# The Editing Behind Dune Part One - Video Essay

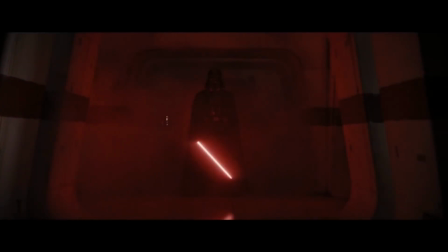[0:00]
What happens when the director of Blade Runner 2049, the DP of Rogue One, the production designer of Arrival, and Hans Zimmer all work together on a project?
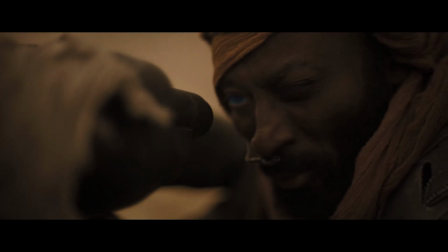[0:07]
You get Dune Part 1. Now imagine being the editor, Joe Walker, having to fit all of that craft into a tight 2 hours and 35 minutes.
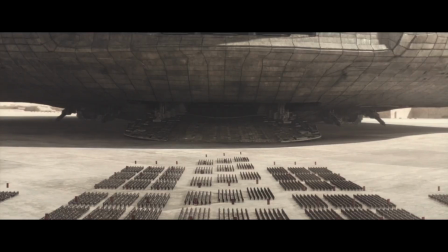[0:14]
We're going to look at how he did it and why every second works as well as it does. First off, let's dive into Joe's process.
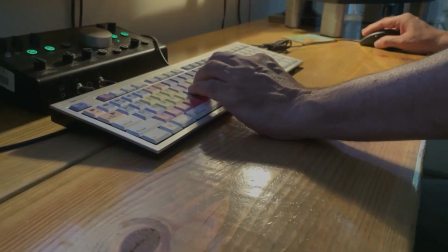[0:19]
He read the Dune book when he was asked onto the project, but he would force himself to not look back on it while working on the actual movie.
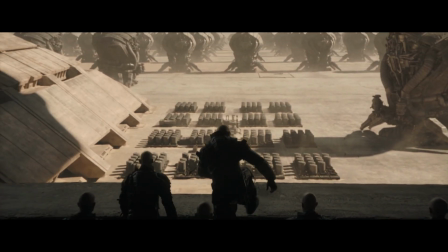[0:26]
When he started work on the film, he would edit the non-dialogue scenes first, and many of those barely changed from what we see in the final product.
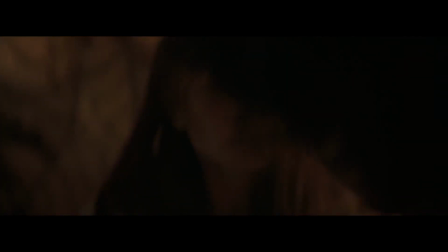[0:33]
The dialogue scenes, however, were much more challenging, and some took over a year to be finalized.
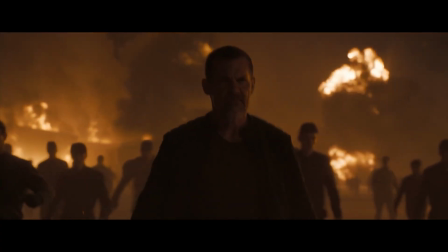[0:38]
Joe's big thing is rhythm and making sure that every scene is building towards something.
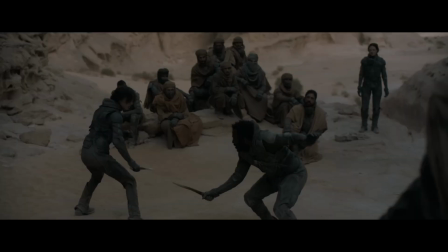[0:43]
While many editors start with the wider shots and go chronologically to build up to the close-up shots for the big moments,
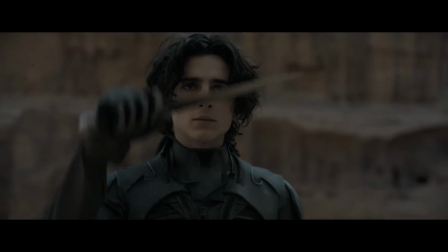[0:50]
Joe starts with the close-ups first and then edits backwards to the beginning of the scene.
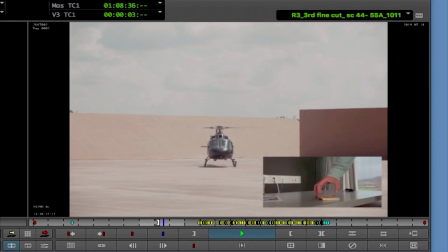[0:55]
Whenever he's working on the timing of the shots before the VFX and sound work has been done,
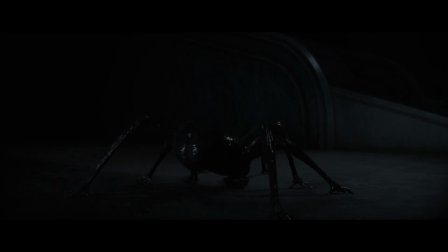[1:00]
him and his team will record temporary sounds and make visual representations of the VFX.
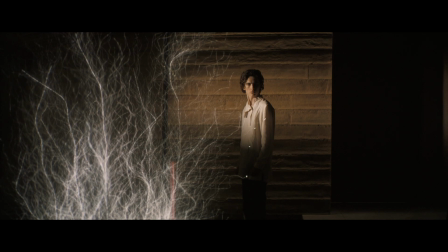[1:05]
Like for example with the Hunter Seeker scene, before the VFX was done, he had no way of knowing the exact timing of the VFX.
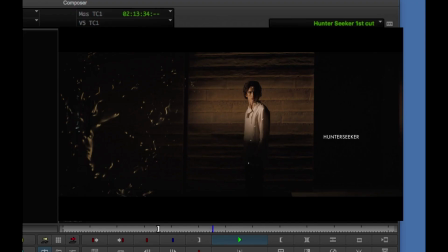[1:12]
He created title cards that he warped with different perspectives to stand in and help him figure out when exactly he was going to cut.
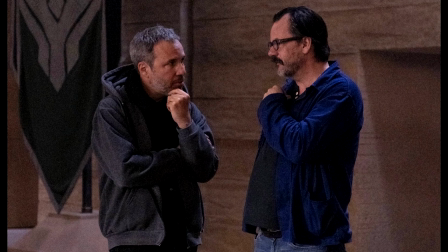[1:19]
Another thing that Joe mentioned that he would do is that specifically whenever he was several edits down the line,
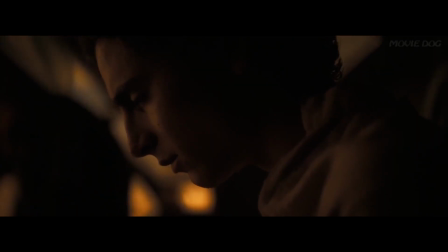[1:26]
his brain would always fill in the gaps of his mistakes.
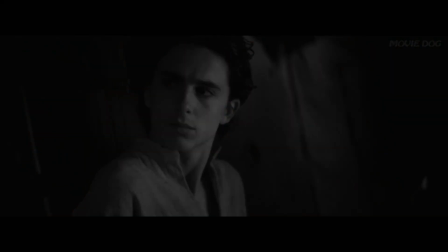[1:28]
And so the way that he got around it is that he would take the footage and put it in black and white, and then he would horizontally flip it and then watch the edit back that way.
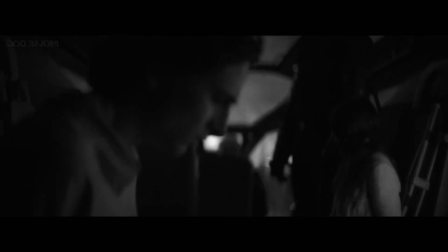[1:36]
And it was able to trick his brain into viewing it for the first time, and he was able to be a lot more critical of his work in order to get the desired outcome.
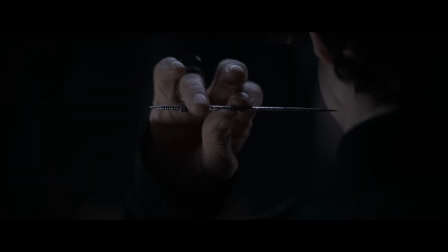[1:44]
One specific scene he talked about was the needle scene with Reverend Mother. The scene is pretty simple. Paul is being tested through pain to determine if he is going to be allowed to live with his growing powers.
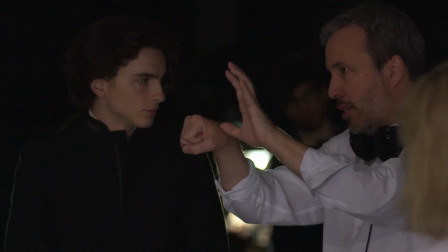[1:53]
Well, it actually was one of the longest scenes to edit, taking well over a year to get the final cut.
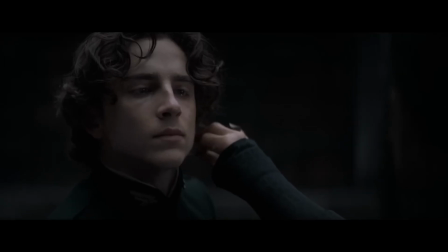[1:57]
It started out strictly with just what happens in that room, and no matter what they would do, it just would not work.
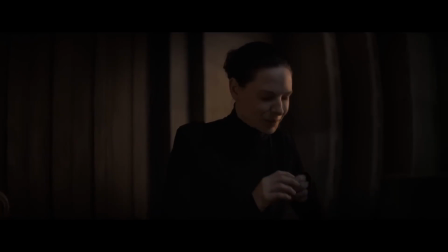[2:03]
And so they ended up intercutting the whole thing with shots of Lady Jessica right outside the door as she's reacting to him in pain.
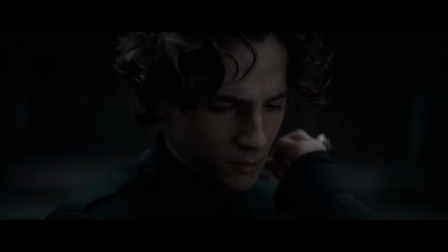[2:09]
She has some lines that talk directly to Paul while it's happening, and they also use inserts of his dreams while this is happening,
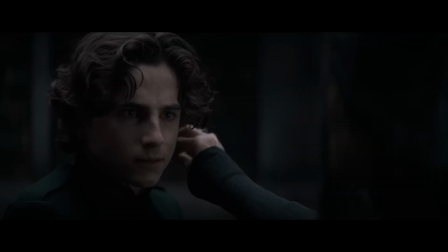[2:16]
and it's an effective use of associative editing that helps to bring stronger weight to Paul's actions and to motivate what he's feeling.
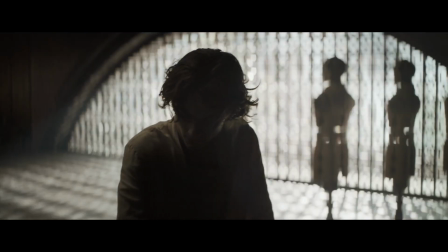[2:22]
This helps to bring all the scene together. Another scene he also talked about is when Paul and General Gurney are sparring.
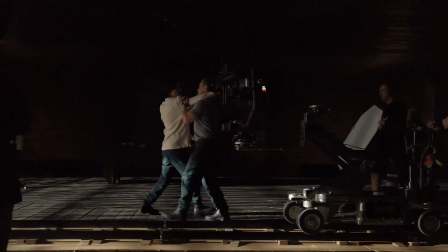[2:28]
With how they filmed the scene, Josh Brolin would take several steps before striking, but Joe found in the edit,
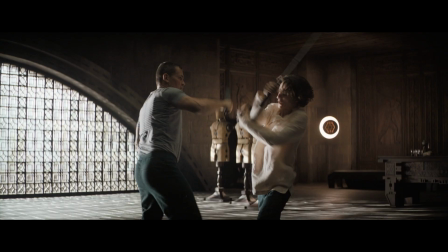[2:33]
if he cut out all of the steps that he took, it made Gurney look a lot more fierce and like he was coming out of nowhere with every strike. In another scene, when Javier Bardem's Stilgar is introduced to the royal family,
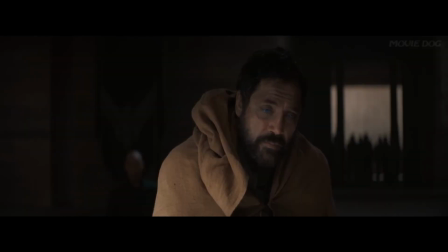[2:43]
instead of cutting between every single person with every line and reaction like we often see in movies, we linger with Stilgar as he looks angry just past the camera,
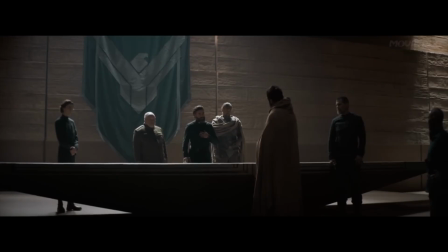[2:52]
and then we're followed by some of the reactions. But it's also cut with a lot of wide shots. It almost feels like at any moment Stilgar could reach out and attack any one of them at any time.
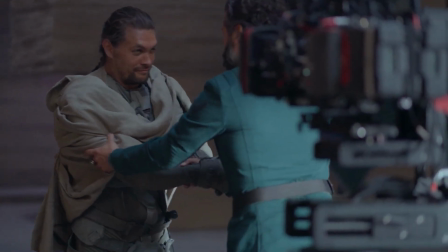[3:01]
Joe also mentions one of his favorite shots in the entire movie is something incredibly simple.
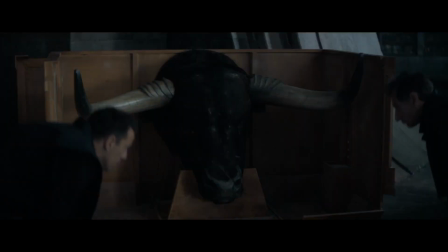[3:06]
Lady Jessica is visibly anxious as she's commanding her servants to pack up before the big move off their planet.
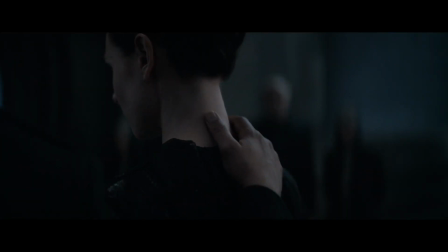[3:12]
In an OTS shot, Duke Leto steps in and puts his hand on the back of her neck and comforts her.
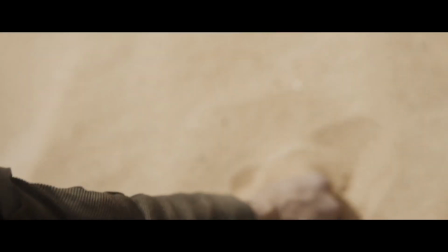[3:17]
The sensory aspect of that shot really makes it shine for him.
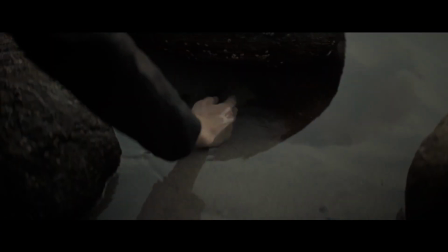[3:20]
He makes it a very big deal that sensory shots are always used in the film and to make sure they're utilized as best as they can to help build that sense of immersion.
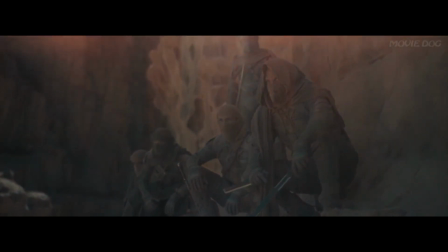[3:28]
Another thing that he did for sensory, he used the same shot that's used for the title card as like an overlay of flares over certain scenes,
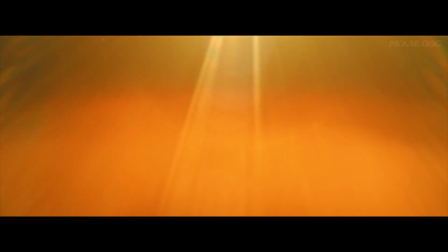[3:37]
and for him that really provided this reminiscent feeling back when he was a kid and he'd close his eyes and you see like the sun blaring through
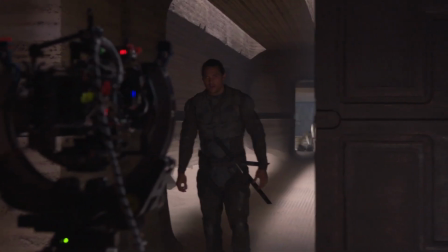[3:43]
your eyes, like that kind of feeling. With many of the scenes, there are multiple aspects happening at the same time.
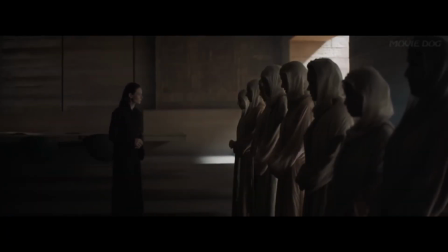[3:47]
Like with the scene when Lady Jessica is talking to one of her servants, Joe breaks it down with what's happening in the foreground and the background.
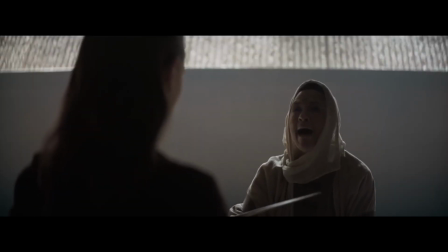[3:54]
In the foreground, Lady Jessica receives a blade from one of her servants, but in the background, she is signaling to her guard to be ready.
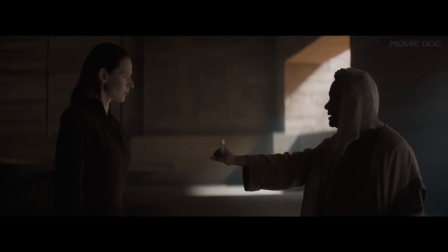[4:01]
By cutting to the background shots very quickly, it brings tension to the scene as we learn what's happening, but it also makes Lady Jessica appear a lot more cunning and calculated.